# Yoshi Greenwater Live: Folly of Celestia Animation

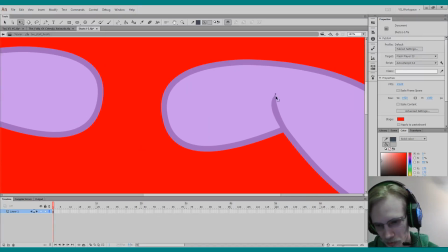(23:17)
It was a bit of a very fast turnaround, but even for me, because you know I usually work fast,
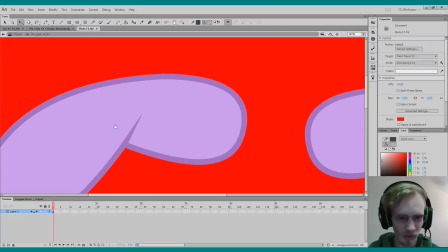(23:25)
so and usually work slower with streaming because I'm having to really talk about it and make sure everyone knows what I'm talking about,
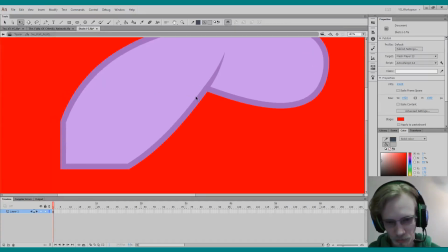(23:33)
but we're on the same page all the time. So yeah,
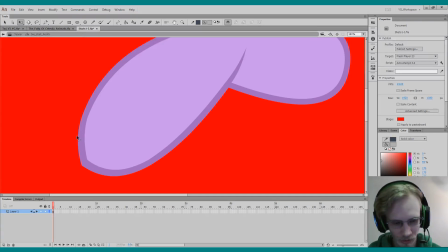(23:38)
because I'm using a lot of mental energy to try to keep up my conversation with all you guys.
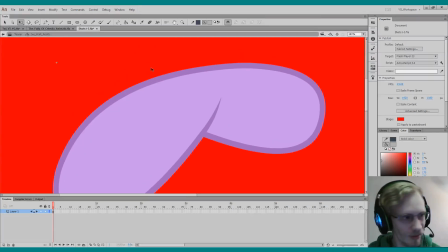(23:44)
So thanks for your support and keeping up with me. Yeah.
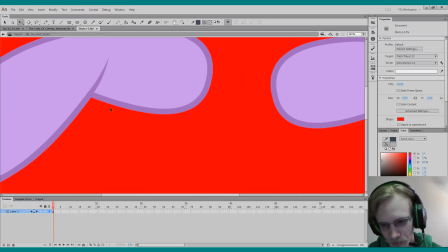(23:52)
All right. Honestly, I think this is pretty good.
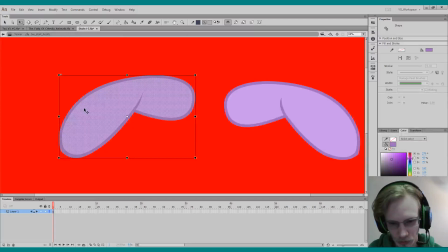(23:58)
It's looking okay. Might try to make it a bit even.
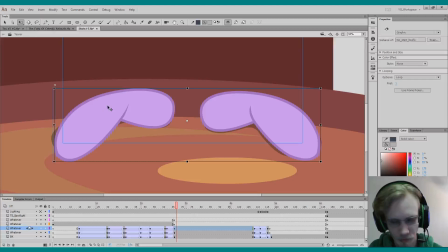(24:03)
These are the Twilight's front hooves that she's waking up and she realizes that she's in a different place.
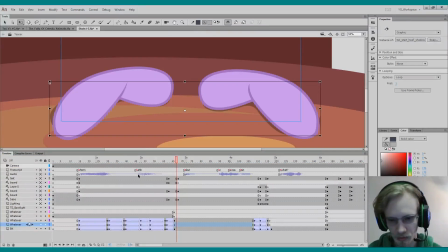(24:14)
So this is her first realizing and waking up kind of shot. I'm gonna move these down a bit because I moved everything. Adding that bit more shadow might look good.
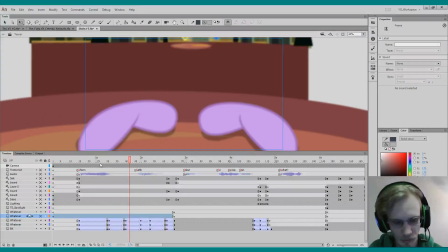(24:33)
Got this black bit here. Oh, I got the focus there too.
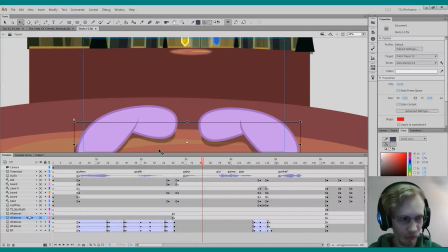(24:40)
And now, because this is not a teaser where we wanted things to be really snappy and quick, I can kind of take more of my time. And I can say like this pan up is a bit too fast, so I'm gonna add like maybe 1 or 2 more frames of it.
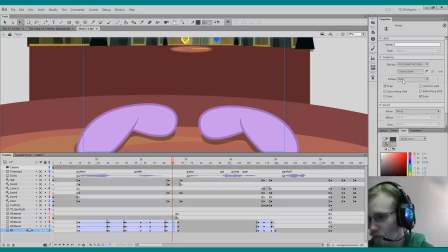(24:58)
Yeah, needs a bit. It has a classic ease. Okay, but I think I'm gonna maybe like double that to be 40. And I think there should be a little overshoot in, because this is like her eyes looking up.
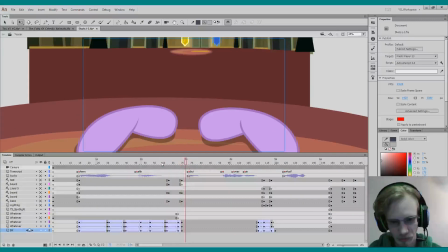(25:18)
Yeah, just adding those 2 frames there adds a bit more personality to it. It is, yeah. Every detail is important, yes.
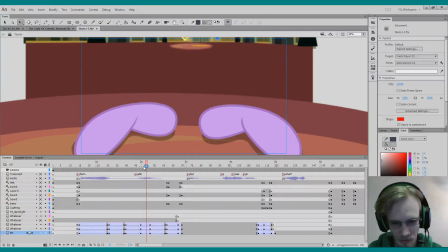(25:28)
So just to make everything as professional and kind of, you know, all around good.
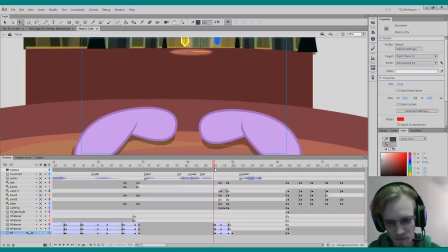(25:36)
So if you put, you know, details into it, into the little things, the overall picture will look good.
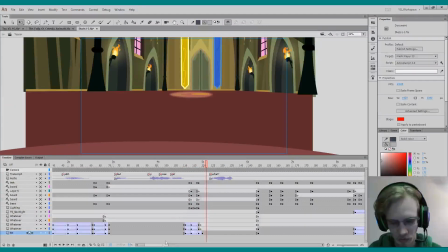(25:47)
Yeah, I never really liked this turn up here. So I'm trying to see.
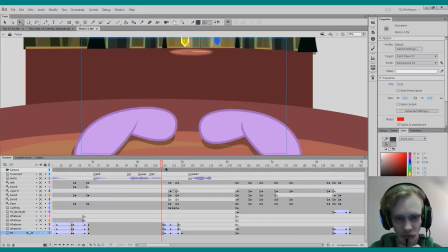(25:54)
So I just kind of watch things over and over and kind of figure out the motion
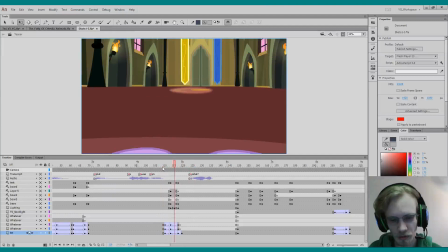(26:00)
and try to figure out how better to do it.
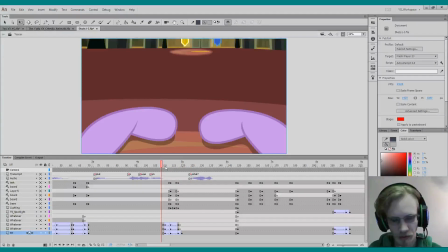(26:05)
Because this is her kind of looking up further than before. And
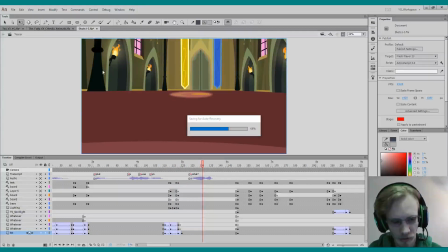(26:14)
then this background, which it's saving,
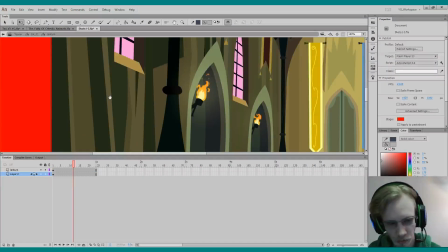(26:17)
has these candles which have fire in it, and these are movie clips and they have fire that animates.
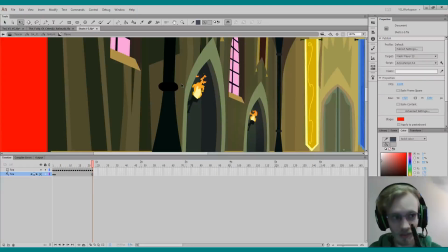(26:25)
So I animated these fire here too.
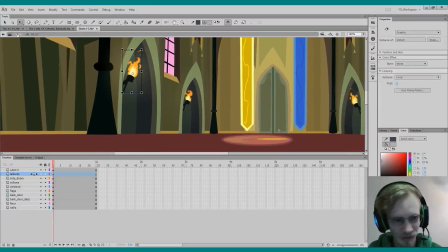(26:28)
So I'm just surprised how fast this turnaround was, considering just how much there was to do.
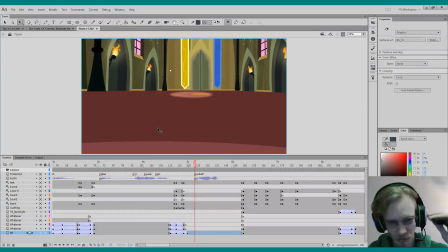(26:37)
I think I added a bit too much, like it goes whoop whoop whoop whoop stuff.
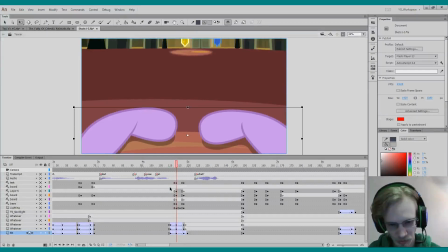(26:45)
So it starts out slow and a bit too slow, and then it just cranks up, and then
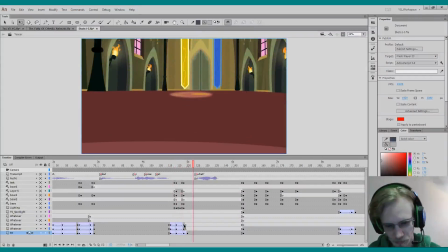(26:54)
trying to soften it, try to soften the but try to keep things more even. So it goes down and then back up. So we should end up around there.
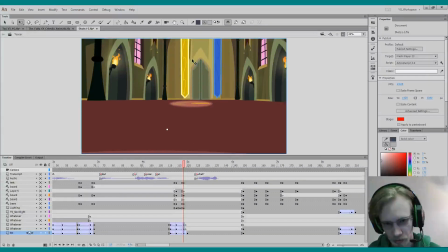(27:12)
So honestly, I need to bring this more back up. And then it goes up. Okay.